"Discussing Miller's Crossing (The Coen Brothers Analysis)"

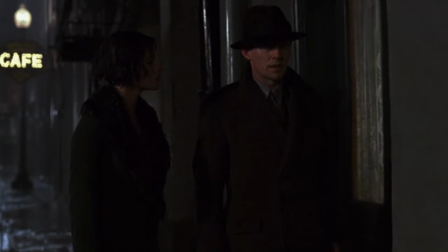(20:46)
And it's also great to point out that any time one of the characters would sit down and take off their hat they
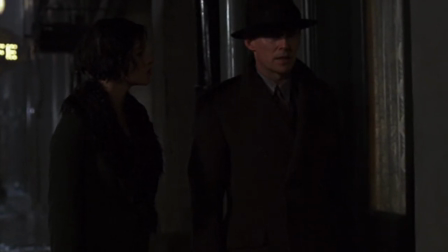(20:52)
they don't they don't actually take it off they just take it off their head they put it somewhere else they put it on their knee they put it on their shoe
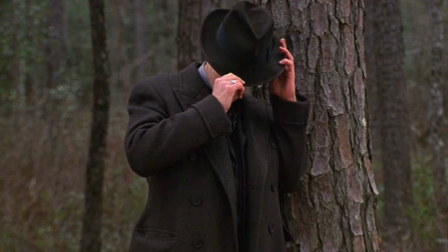(21:00)
it's it's right there within reach incredibly stylized even now i'm thinking of that final scene where tom reagan um verna is marrying leo and has completely dismissed herself of tom she's drop dead where her last words to tom
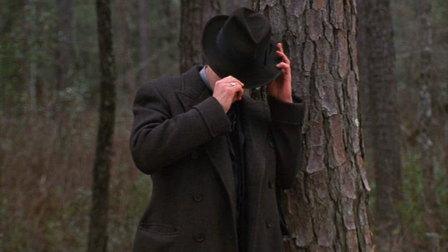(21:16)
and and then tom disbands from from leo for good after all the work he went through for for the two of them he was i think of the way he put on his hat and the way the camera like moves in like
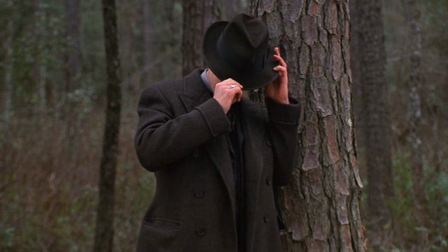(21:30)
in a lyrical kind of um well it's great a heroic way really and he like looks up like he's really truly wearing he's like he has authority over his own being now or something like he doesn't have a master well he puts on the hat and then leo puts on his hat and
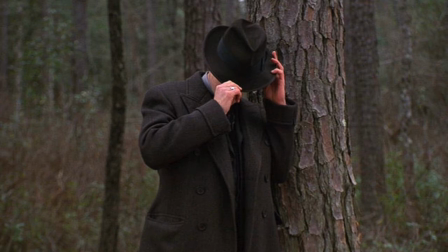(21:45)
then he adjusts his hat well when leo actually starts the the heart to heart where he's trying to forgive him he's he's wearing a kippa
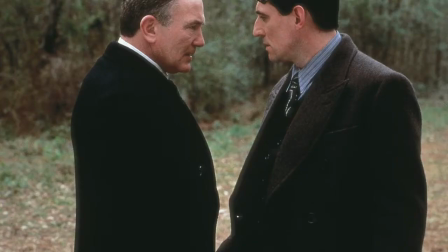(21:53)
or a yarmulke and he takes it off so he could be more vulnerable to speak to gabriel
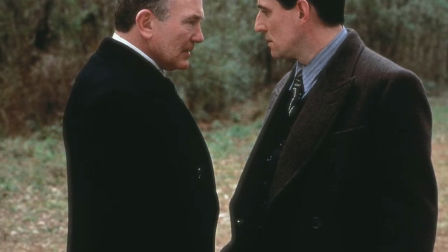(21:58)
burn to tommy yeah oh there's so many oh man that hat
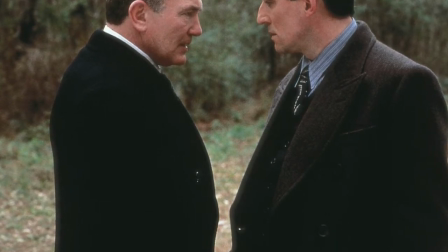(22:02)
that hat i'm sorry this is too high high
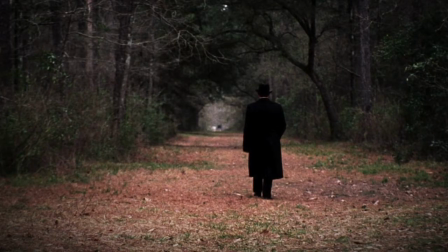(22:07)
highbrow high hat for y'all but we're giving you the high hat giving you the high hat right now yeah we even talked about a drinking game you could do with this movie you can definitely do a drinking game every time tom gets punched or every time um
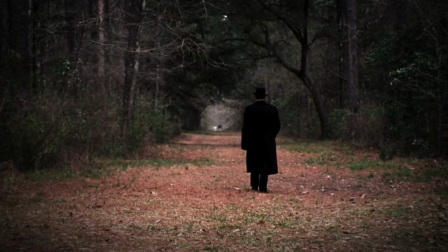(22:20)
casper says the high hat high hat's a double shot yeah and he says it a lot but i think cohen's
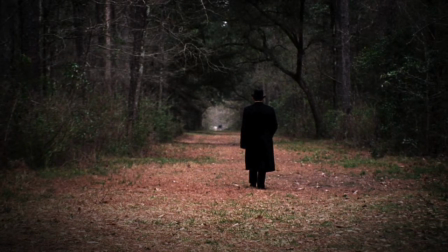(22:29)
were wise enough not to make him say the hi-hat thing where he is like just beating yes eddie dane to death i was expecting him to go
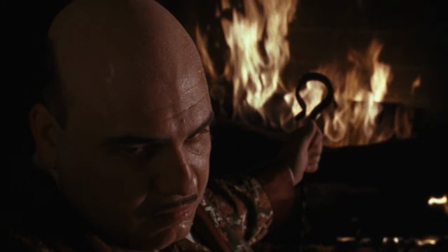(22:36)
this time i give you the hi-hat i like it wouldn't have been no but it wouldn't have been outside the realm of possibility though
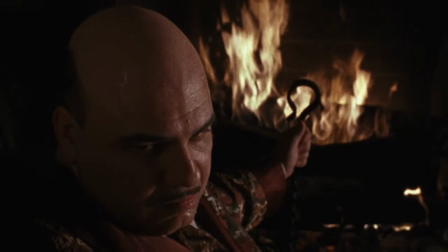(22:44)
like for that character that's what you would expect from like a pretty from any lesser filmmaker
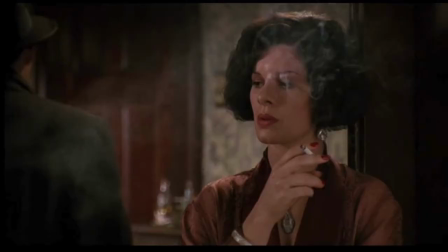(22:49)
most definitely yeah so good how do you okay 1990 is is miller's crossing and and during the 90s the output of the cohen's was incredible um yeah i mean you had fargo and you had the big
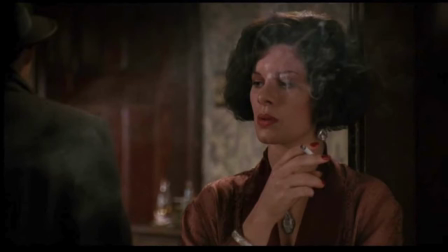(23:04)
lebowski and also in the 90s you had these other amazing american filmmakers popping up of it this was before reservoir dogs this is before pulp fiction you also had like wes anderson popping up with his nights um steven soderberg spike
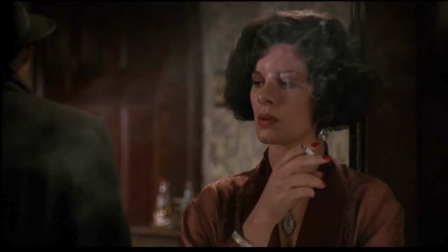(23:22)
jones uh sophia coppola you had this huge american renaissance of independent filmmaking or this isn't even an independent movie but they started off in the indie sphere you had this amazing decade of really
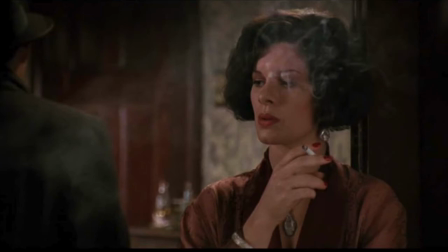(23:36)
new like an american new wave is what it has to be called it has to be called the american new wave because we made so many great movies within the span of 10 years how do you think the cohen's fare like today um do you i see their influence a lot
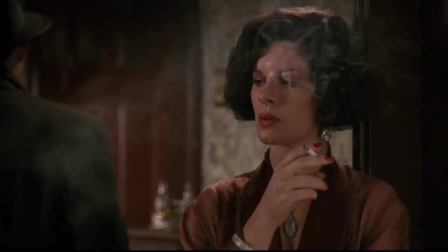(23:52)
especially the way that they would mix humor especially in something like fargo or in the more intense scenes in miller's crossing i see the cohen's stamp or the presence of the cohen's in a lot of different things like i don't think a lot of our movies would be the same if it weren't for fargo and aspects of miller's crossing or uh dick lebowski uh what
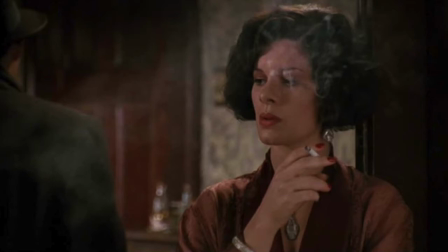(24:12)
what do you think of the cohen's as filmmakers um they definitely stand out that's for sure like i i don't feel i could ever watch one of their movies and not know that it was made by them and like obviously you know who made a
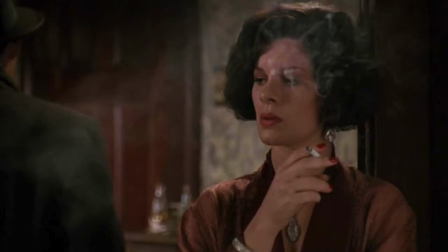(24:28)
movie but it would just stand out um it's i don't have a whole lot of deep things to say because i haven't really thought about this subject but yeah